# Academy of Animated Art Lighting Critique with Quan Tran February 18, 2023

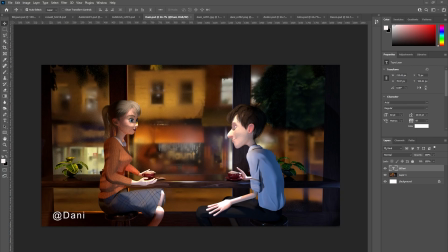[0:08]
and people can just trickle in and all right let me see how this works again share screen screen go live all
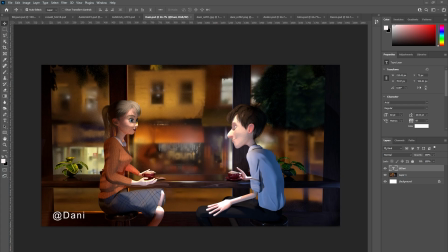[0:26]
right you can see my screen yeah yep yeah awesome all right so So today, maybe we'll start off with Danny.
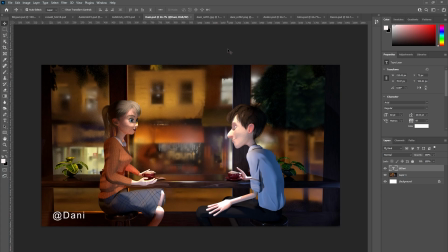[0:42]
So Danny, can you tell me a little bit about this project? Yeah. So getting back into lighting, I wanted to just take a reference and match it.
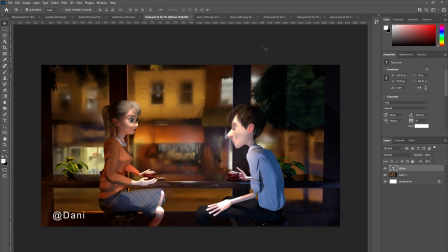[0:57]
That's what I published earlier, I think, in the week. and then building on your feedback I was like, okay, now is the point where I want to actually tell a story and I want to put some feeling into it so this one I tried doing
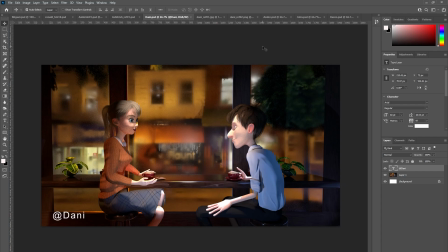[1:16]
cold versus warm lighting on each side so that each one has a different feeling to it I see so is the idea to express perhaps the so there's this cool light on the guy
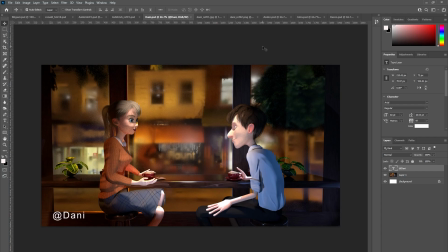[1:34]
I imagine and then this warm light on the woman and so that's quite a contrast in terms of the colour temperature and the warmth so I'm guessing that you want to express maybe perhaps there's some
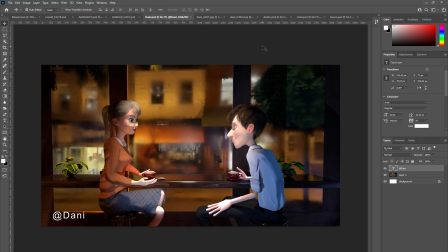[1:55]
maybe there's some sort of disagreement going on or there's something that is um perhaps they're in an argument or something that's not connecting is that is that right in my assumption yeah right
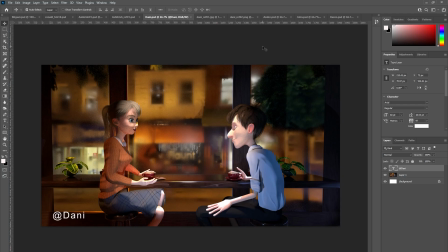[2:09]
okay so the guy's feeling a little bit cold so he's um perhaps he's feeling sad or melancholy or um yeah
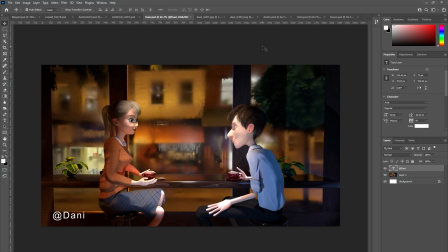[2:22]
disconnected disconnected it right I see okay so that's okay so that's clear and what about the woman is she so she's she's
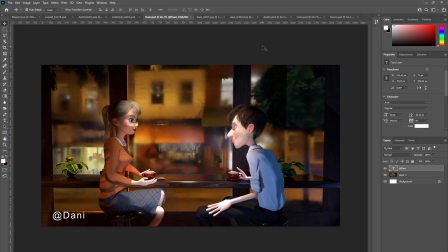[2:38]
got a bit of warm light on her what what's the intent of of how you want to express her the the original reference that I got was an interview between two
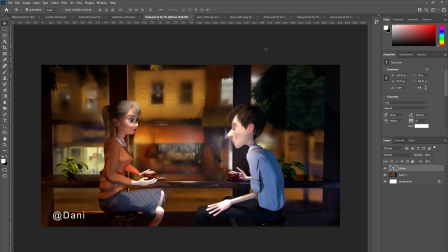[2:51]
people. So in the scene itself, they are closer together. It's supposed to be like a date atmosphere, so I separated them a bit. And she, on her hand, is very warm and inviting. It seems like she's also talking to the person, and the one on the other side is taken aback, not quite there.
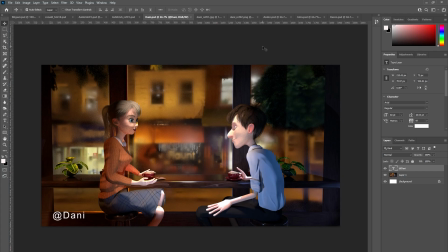[3:11]
So she's there to warm and welcome him into the conversation. He's not quite there yet. He's not there yet. Right. Gotcha. Okay. And I see there's like a window shop front out to the street.
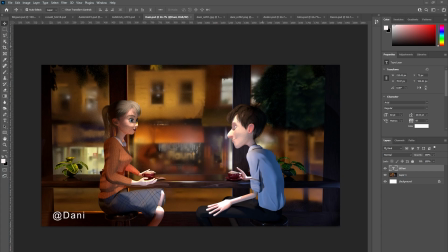[3:27]
And that's actually really beautifully set up. Yeah. So I had a look at some references of people sitting by the window. And I might just show them to you.